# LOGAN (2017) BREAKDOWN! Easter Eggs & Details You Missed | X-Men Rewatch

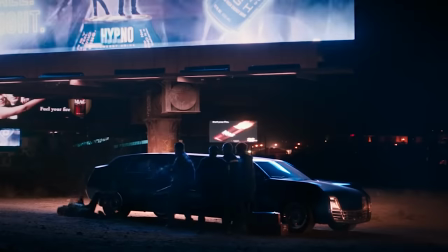And considering the thugs shot Logan within seconds of meeting him, it just tells you what 2029 america feels like here her car with x23 laura in the back
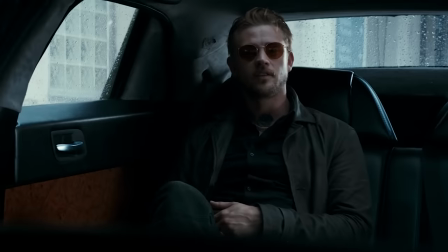seat has plates from chihuahua mexico boyd holbrook plays donald pierce in the comics donald pierce is a wealthy industrialist and cyborg and anti-mutant bigot
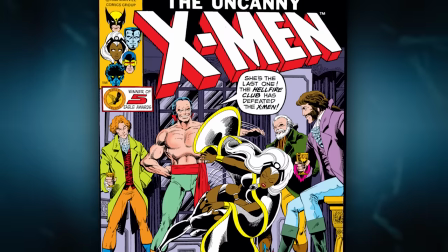whose name came from hawkeye pierce and mash he first appeared in x-men 132 in 1980 and was the founder of the hellfire club
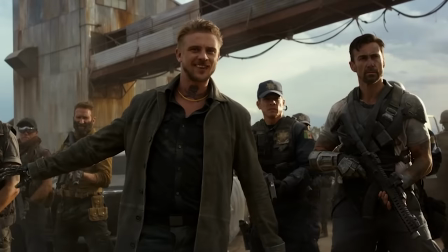but was best known as a member of the reavers which is the name given to the militant group in this film now in the broader world of x-men
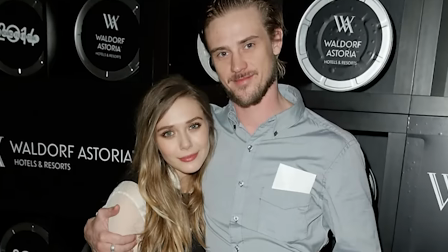holbrook actually dated and was briefly engaged to elizabeth olsen in 2014 but he's not good enough for our queen no one is pierce says
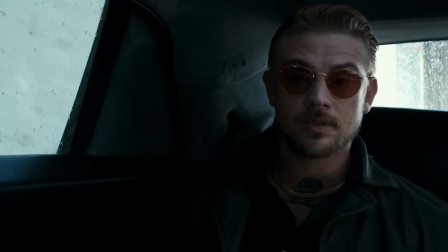that the road stop crime scene looked like it was done by freddy krueger or an escaped tiger and says that one is fictional and the other is extinct implying
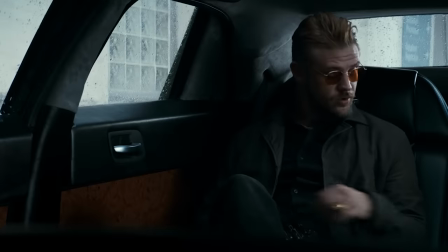that in this future tigers are extinct yikes pierce says i heard you was in phoenix even if the line was a myth this way mangle did make the
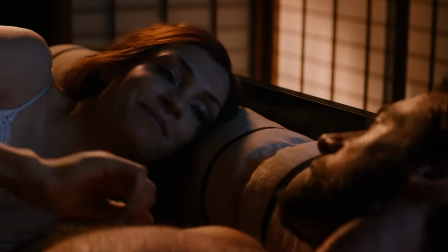2013 wolverine movie where logan is haunted by sexy dreams of gene gray aka phoenix so you know logan hears this line differently the business card
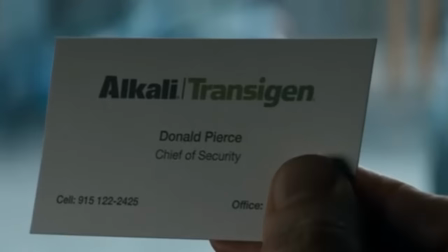that pierce handsome is for alkali transigen where he works security.
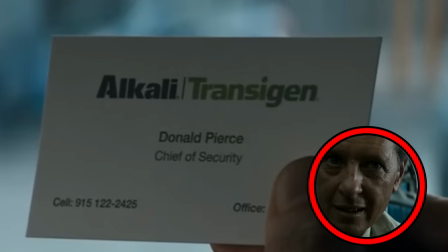Transigen is the company of Dr. Xander Rice, and it just proves that they merged with whatever was happening at Alkali Lake at this point in the future.
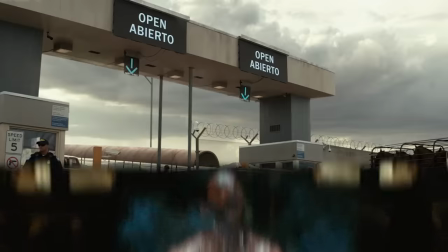And Logan remembers that location fondly. South of the border, Logan now lives in an old smelting plant.
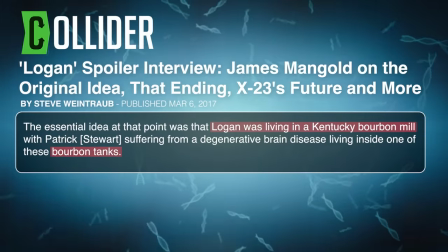The original idea was for Logan and Charles to live in an abandoned bourbon distillery in Kentucky and for Charles' room to be a bourbon tank.
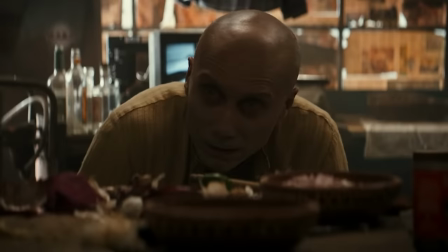But while location scouting, they found this overturned water tank and they're like, that looks sick. Greeting Logan is Steven Merchant as Caliban, an albino mutant who can sense and track other mutants.
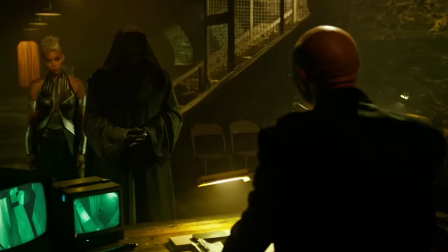A younger version of Caliban appeared in 2016's X-Men Apocalypse. Mangold casts Stephen Merchant largely for his immense height.
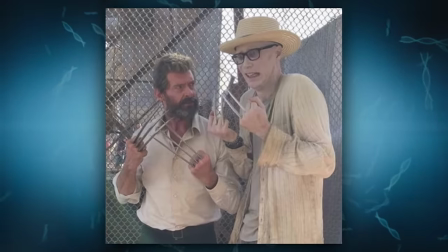He's 6'7", which is like half a foot taller than an already tall Hugh Jackman, which just gives the effect of making Logan look like he's shrinking in stature.
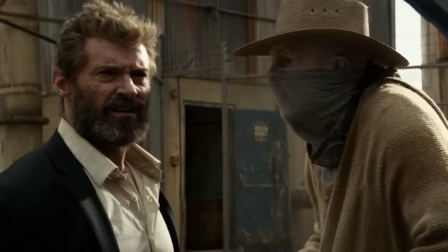He just doesn't tower as tall in this movie as he does in other X-Men movies.
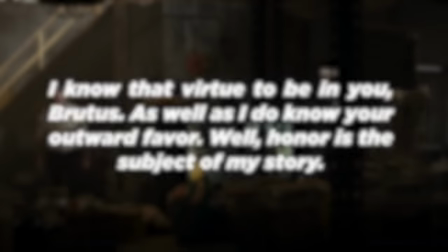In the adjacent tank, you can hear Charles shouting, I know that virtue to be in you, Brutus, as well as I do know your outward favor.
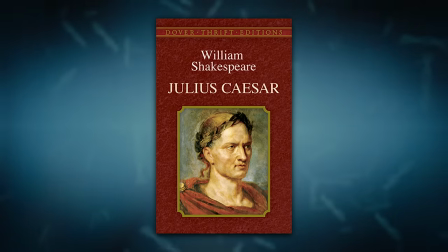Well, honor is the subject of my story. This comes from William Shakespeare's Julius Caesar Act 1, Scene 2, and we just know that Patrick Stewart is a Shakespeare scholar.
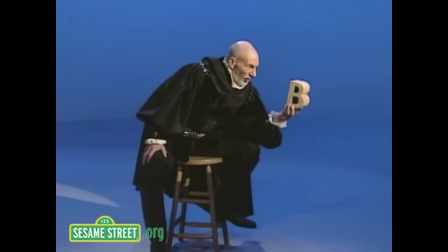Be or not a bee.
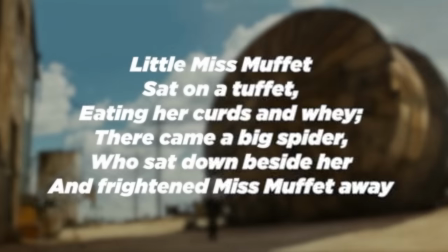As Logan enters the tank, Charles goes to reciting the Little Miss Muffet nursery rhyme, and then when he sees Logan, he says this.
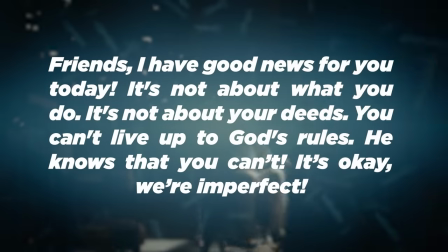Friends, I have good news for you today. It's not about what you do. It's not about your deeds.
This incoherent rant seems like the kind of sermon characters like Reverend Stryker would give in the comics,
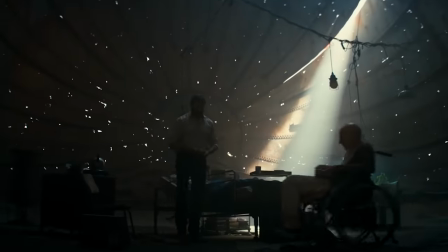but it's also a declaration for these two imperfect versions of these heroes who still are part of God's plan.
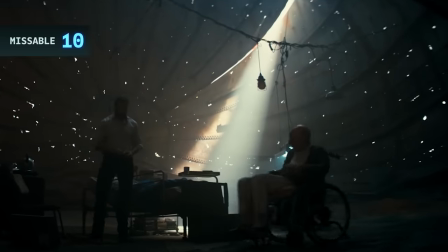Charles' top of the water tower has holes worn into the metal, letting sunlight shine through,
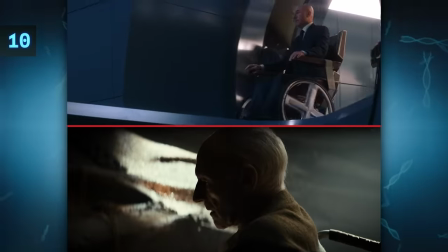which creates a visual effect similar to Cerebro, which was by design by the art director.
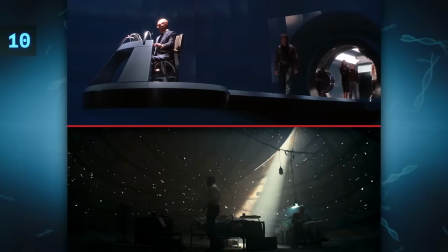Instead of Cerebro that connects Charles to all mutants, this dome shields them from him.
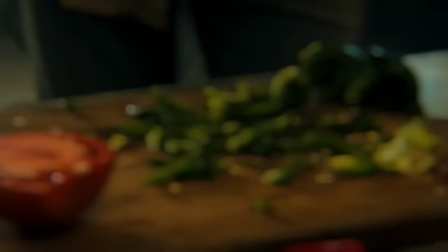Charles slips into a psychic seizure, which hits right as Caliban has a sharp knife in his hands preparing dinner,
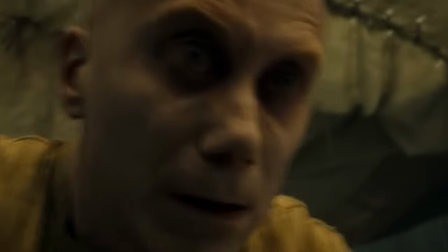which is just a little way of showing how scary it would be to be anywhere near Charles Xavier.
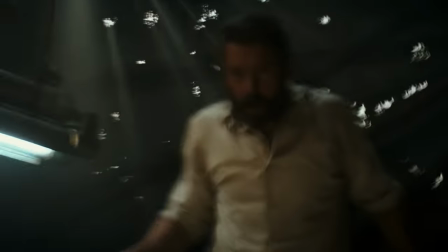Logan has to fight through this seizure, using his healing abilities which would mean he's like suffocating himself but then like recovering from it to go
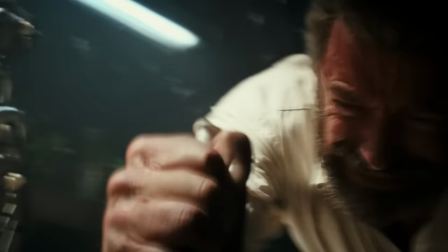right back into suffocation his nerve cells would be dying but then slowly trying to repair themselves and finally he's able to end it with the syringe he gives
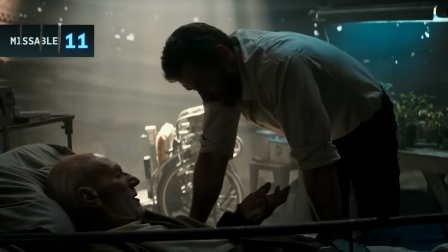Charles these two pills how about you blowing them to make him safe this reminds us of their past exchanges in first class
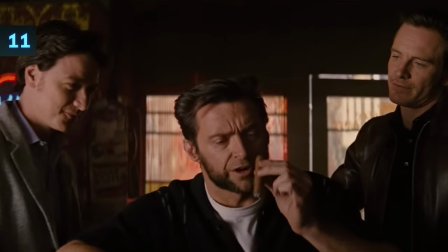and in days of future past excuse me I'm Eric Lentra tells Xavier don't fuck yourself and I'm gonna say to you what you said to us then